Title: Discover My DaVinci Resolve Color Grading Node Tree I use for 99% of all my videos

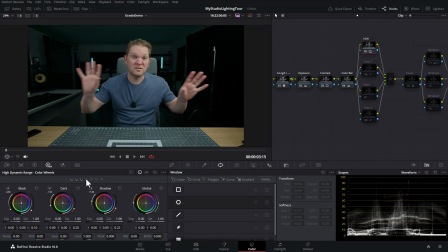(4:07)
So this template node tree allows me to really quickly work through a color grade. And what we've got going on here, you can see that the highlights have just been brought down just a little bit.
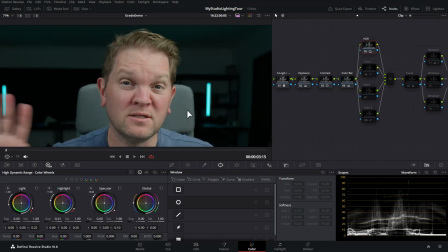(4:18)
It's very subtle. If I zoom into my forehead here, this is enabled, this is disabled, enabled, disabled. So it's just kind of taking the bite out of those highlight areas on my forehead. Let's enable it again. And you can see that it just kind of softens that out and takes away the sharpness or the bite of those bright highlights.
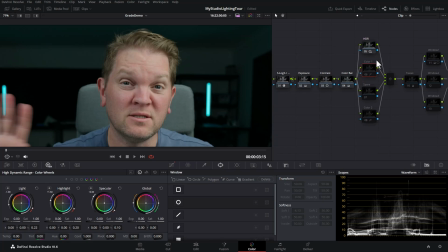(4:37)
All right, the next parallel node here is called color one and I use this to perform any color grading tweaks. Remember that we've already done the main color balance here. This is really the putting the icing on the cake or the cherry on the icing on the cake.
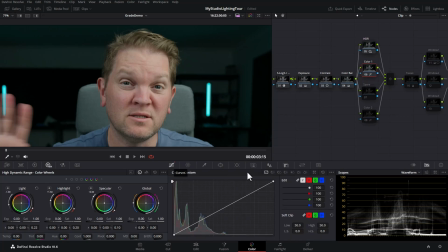(4:53)
Let's enable this and we'll head over to the curves here and if we head over here I'm using the hue versus hue curve. What this allows you to do is choose a color and then change that color to another color effectively. What I'm doing here is if I disable this node. It's very very subtle.
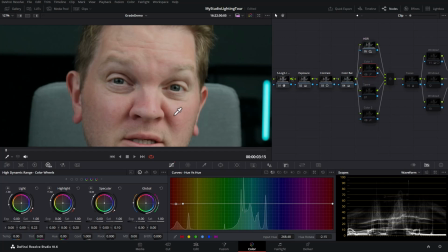(5:09)
I'm just taking a little bit of the redness out of my skin here on my cheek and my forehead and my nose. This is with it disabled and this is with it enabled. Super super subtle. It's just because I tend to have quite bad skin or quite red skin a lot of the times especially if I'm recording in a hot studio.
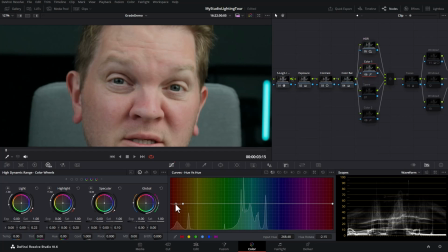(5:27)
If I come down here and make sure that this is selected just to show you what this does. If I increase this way up and down it's changing the hues of those reds in my skin to different colors. Let's just undo that. All right, next up I've got this spare node. If I enable this, it's not actually doing anything.
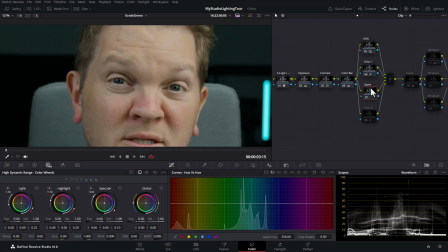(5:44)
This is if I've got anything particularly tricky that I need to fine-tune. And then we've got color 2 here. If I enable this, just make sure we undo that. So if I enable color 2, again we've got hue versus hue happening here. If I disable it, this is again very, very subtle.
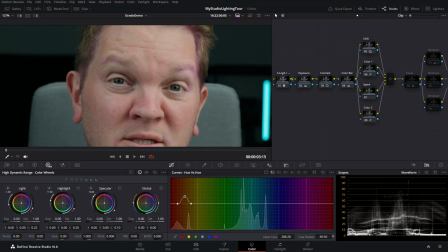(6:01)
But if I change this, you can see we're just affecting a little bit of the skin. It's really really subtle but it's just to try and get a little bit of the yellowy or the green out of the skin just to give it a tiny tiny tiny bit of color.
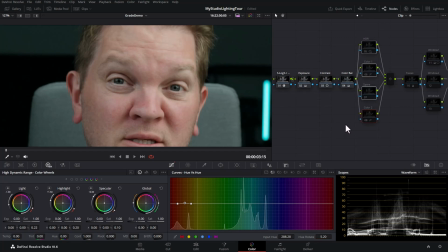(6:16)
So in theory if I disable all of these we'll still have a good looking image that we could export but these nodes just give us a little bit of fine tuning.
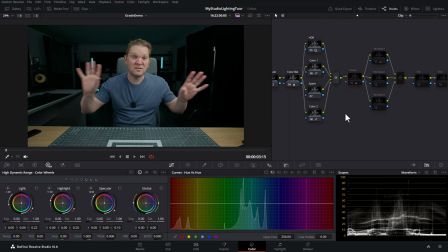(6:25)
All right let's move on. Next up we've got this tweak node. I'm going to enable this and you can see this is having a subtle shift what I use this tweak node for is the final adjustments to the quality of the image before we move on to the final stages so
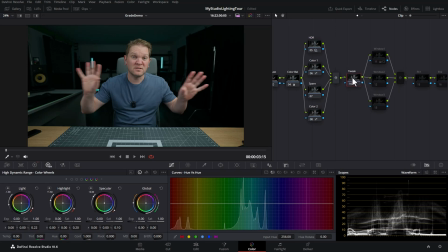(6:42)
this just does some minor changes if I'm not quite happy with the output of all of these parallel nodes in this case I'm just doing some changes in the color wheels here and down here I've just increased the
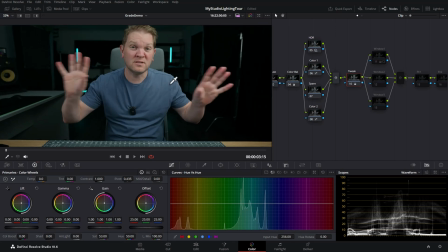(6:54)
saturation just a little bit of the overall image and you can see that if I zoom in hopefully this is with the node enabled and this is with
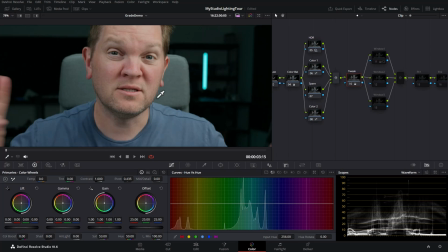(7:02)
it disabled, enabled, disabled, enabled. It's just giving us a bit of richness to the color to the skin tones. All right next up we've got these three window nodes. Again these are parallel nodes so they're all taking their initial input from this tweak node and these are used to create power windows.
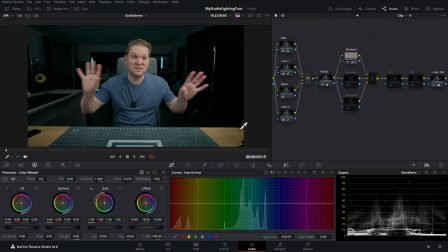(7:19)
Let's enable this first node and watch what happens in the image. You see at the bottom we're getting this desk darkened a bit and if we come over to the power windows you can see I'm using this gradient here and we can turn on or make sure the power windows are turned on here and I could move this around just to show you that
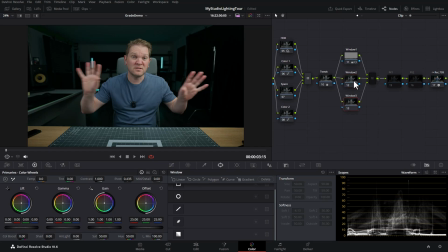(7:34)
we do have a gradient here. If I enable these two we don't actually have any power windows on these but if I wanted to I could go and create a really quick and dirty vignette by doing something like this.
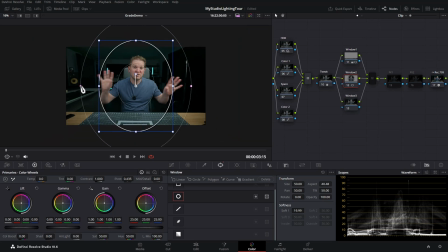(7:45)
There's better ways to create vignettes or more subtle ways to create vignettes but if I wanted to I could use this and then drop the gamma and then invert the mask, something like that. So these window nodes get joined together and then we've got these final two effects nodes.
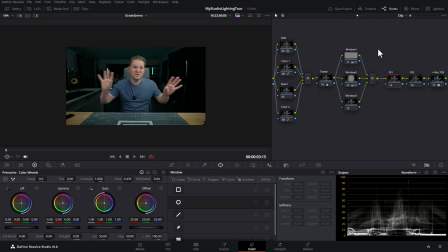(8:00)
I'm going to just enable both of those and typically I don't use those normally in this overall setup but these enable us to add any effects.